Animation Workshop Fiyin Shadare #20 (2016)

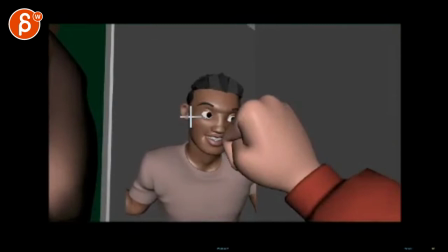[4:13]
i'm not sure he needs to look out this way for so long even in a peripheral vision if you open the door you're going to see this mass standing in front of you so you can you can have eye contact earlier this feels just a bit weird especially this that he turns the
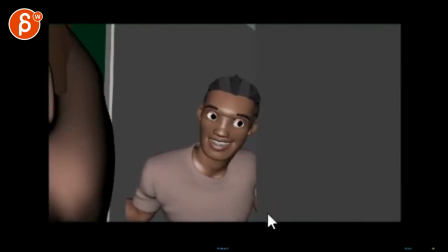[4:28]
head why is still looking like what is he seeing over there that feels weird what are you doing here reynolds your dvd player broken and then i would just say keep animating you know there's nothing there except the face which i think in terms of the looks and and all that stuff i
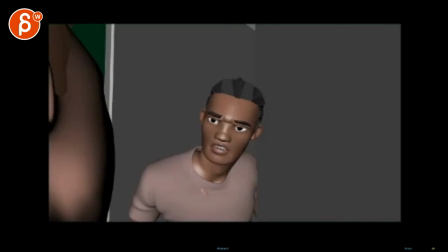[4:48] like what are you What are you doing here, Reynolds? Your DVD player broken.
I think you could have one more change.
What are you doing here, Reynolds?
That is fine. And then...
Your DVD player broken. DVD player broken.
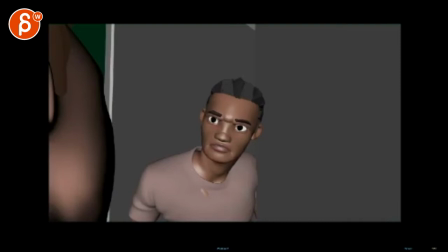[5:02]
Even during this part, I would already go into something more like that, expression-wise.
They're broken.
And then at the end, the last accent can be what you just did. Alright.
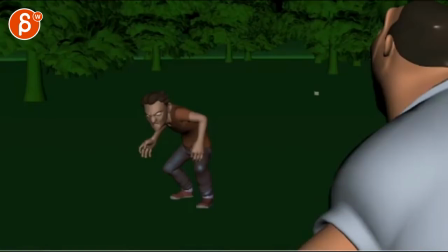[5:17]
And then you got this guy.
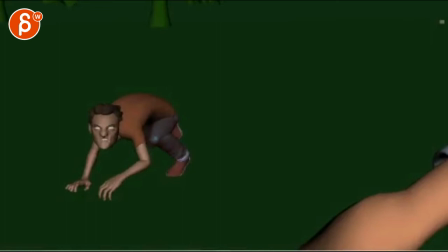[5:22]
It's not shorter, what are you going to do with this one, it's just going to be, that's the whole shot and not the ending, or?
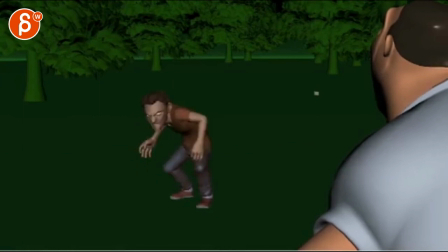[5:28]
I'm curious. For polished stuff, you know, you see all that root movement, there's so much going on, which is great, nothing's going on here, there's no foot rolls, no compression, no sideways tilts or anything, and then now his feet slide backwards. See how the toes are here, and when I'm going back, they're back here,
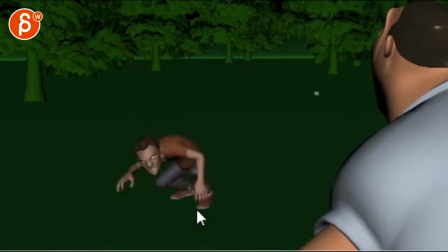[5:47]
so you want to maintain that toe position so it feels at least on one maybe you know you might argue well maybe the other one slides back but then really make it a slide right now it's kind of between those two worlds so it feels more like a mistake and then on push-offs like this like there's something about
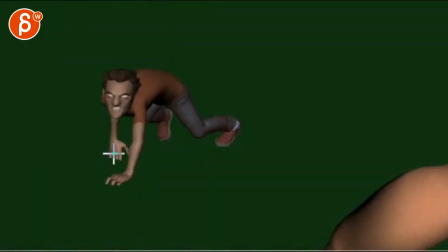[6:10]
you know i mean you've got to keep on going with having fingers just for a frame or two you want them flat like that like you want that um flat finger thing and not going hey It's definitely not going through geometry,
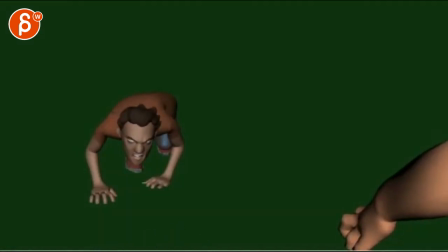[6:23]
but I wouldn't have them always bent down like that. It feels like there's always a rake, you know, and it's never compression. Even through here, then you want to have them. Maybe one index could be curl, but then the other ones would be flat. You want to feel the pressure on those hands and fingers.
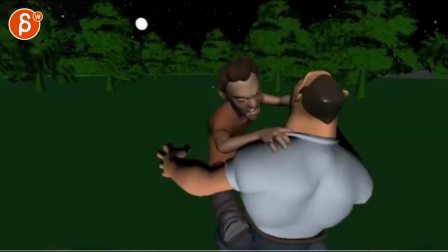[6:44]
There's something funky in the camera where we have really big left and right,
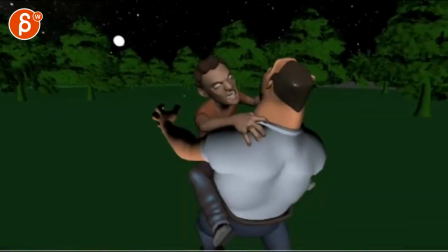[6:52]
and you zoom out at the same time. it feels like it translates I'm not sure if that's a lens thing
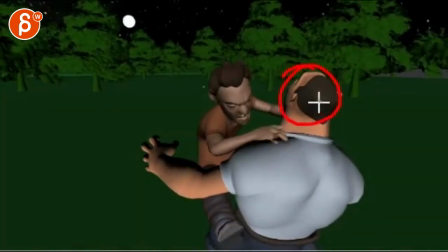[7:02]
slightly confusing because the relationship to the camera the distance of this guy's top head there
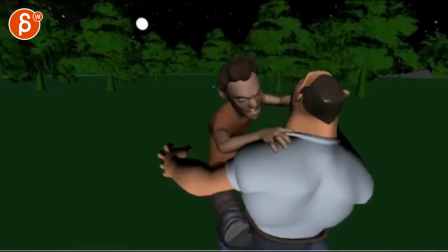[7:09]
is always the same it's slightly weird because it feels almost like you're translating and doing a lens change
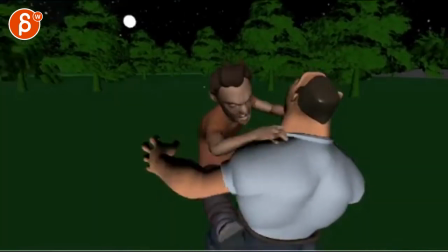[7:18]
you know if you're going back to see more
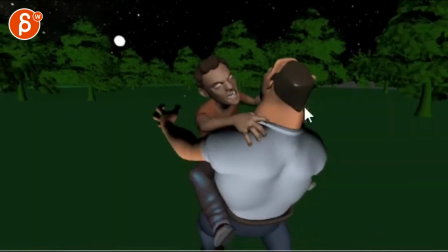[7:22]
then don't move this guy as far back I mean, does that make sense?
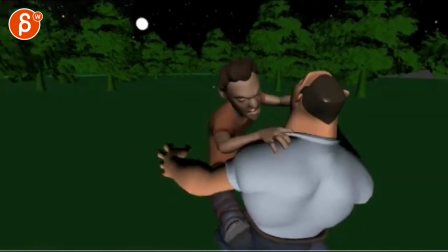[7:27]
Like, it feels like you're moving either the camera back in physical space or with a lens,
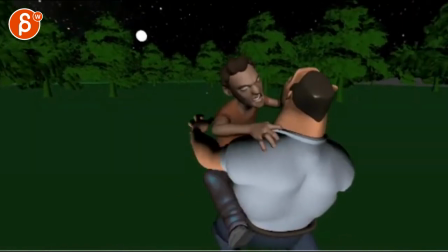[7:32]
but at the same time, you're trying to keep the relationship of the guy's head to camera the same,
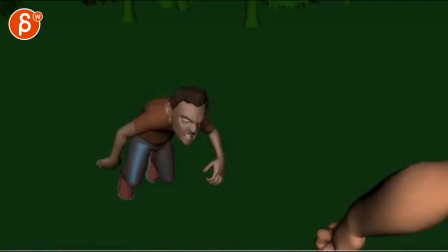[7:38]
which was really weird. So this gives me a really weird movement at the end there.
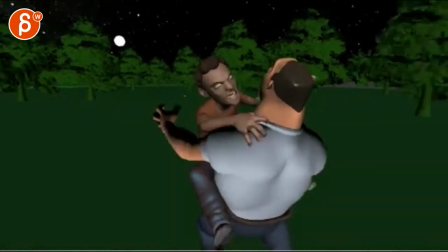[7:45]
Yeah and I would slow it down, it's because you have that big move right here and then we cut.
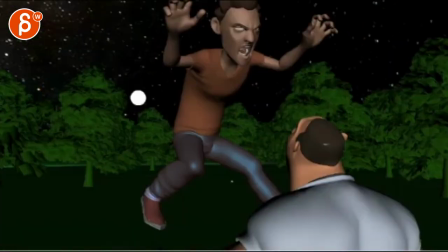[7:50]
So it's a very disheartening thing when you start with a big move and then you don't finish It feels like we're cutting too early.
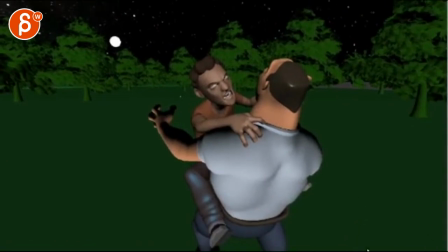[7:59]
Or if you're gonna continue with a next shot, maybe that next shot would have to have a crazy move too, but I thought we were on his close-up, and on close-ups you don't really want to move as much as this here.
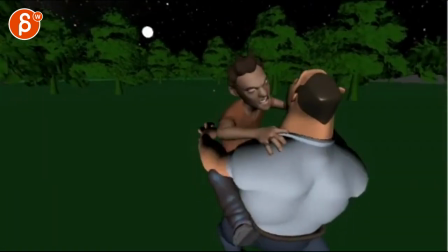[8:11]
It's just gonna be all very confusing. So I would just go this, maybe, maybe this, but then really slow it down.
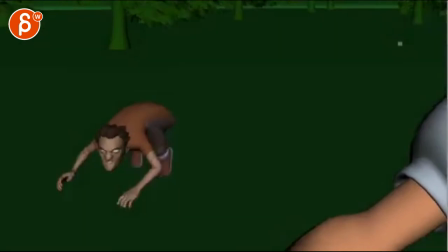[8:19]
Have like very minimal, minimal stuff there.
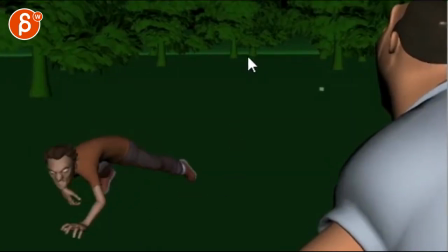[8:23]
And even here, see that, if you look at that tree, it's here and then here, from here to here.
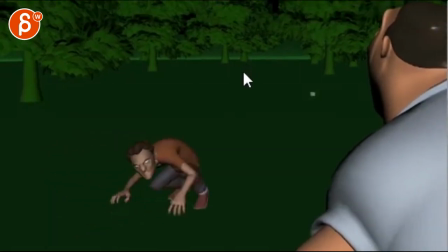[8:28]
That's a linear key, how you're starting that camera, so definitely ease into that move a bit more.
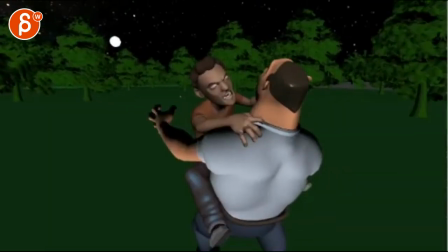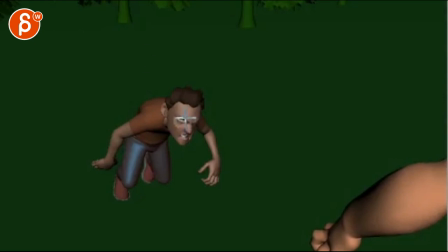[8:40]
I will probably, on this, have his eyes, he's looking here, he needs to look at the guy's face. So I would rotate the head from this to this. And that starts first, so maybe by now you start.
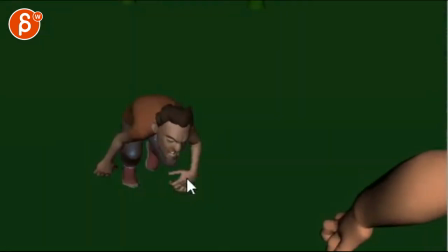[8:54]
so that by here you have a clear like a lead with the head. The head goes up first, getting into this.
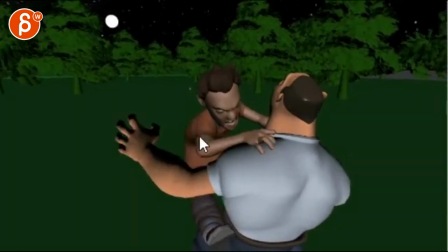[9:01]
And then hand contact on shoulders and stuff like that. Arm arcs on this guy. It feels like this guy is doing this. And I know there's some shaking in the camera, but it still feels like it's something in the anime, not the camera.
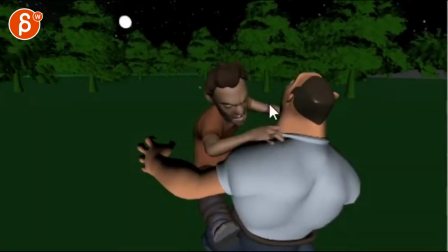[9:17]
So you can make sure that when you do those arcs and that stuff, at this point, you mute all your handheld.
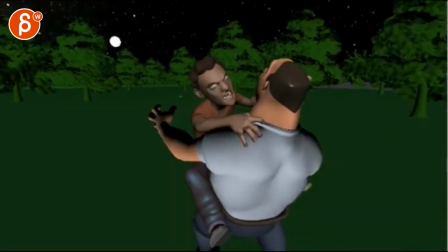[9:22]
It's just kind of a static camera so you can have proper arcs and then you put it in the hand hand.
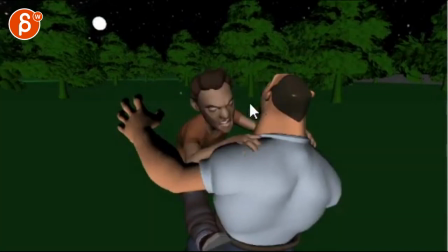[9:28]
Also watch out, once this head goes back here, it stays in the same orientation throughout.
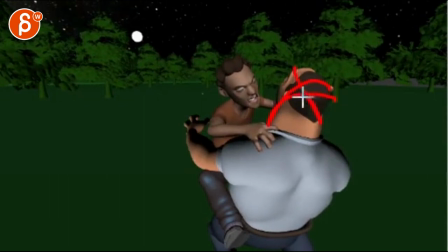[9:34]
You know, there is no side-to-side tilt or a bit of up and down. So I'm like panicked, like get away from me. Not that you have to have a crazy shake, but it's not so static. Alright, thanks. All right. There's an email. You can sign up. You can start whenever you want. You can submit whenever you want. You get 16 submissions. Either way, a like and subscribe would be awesome. All right. Thank you.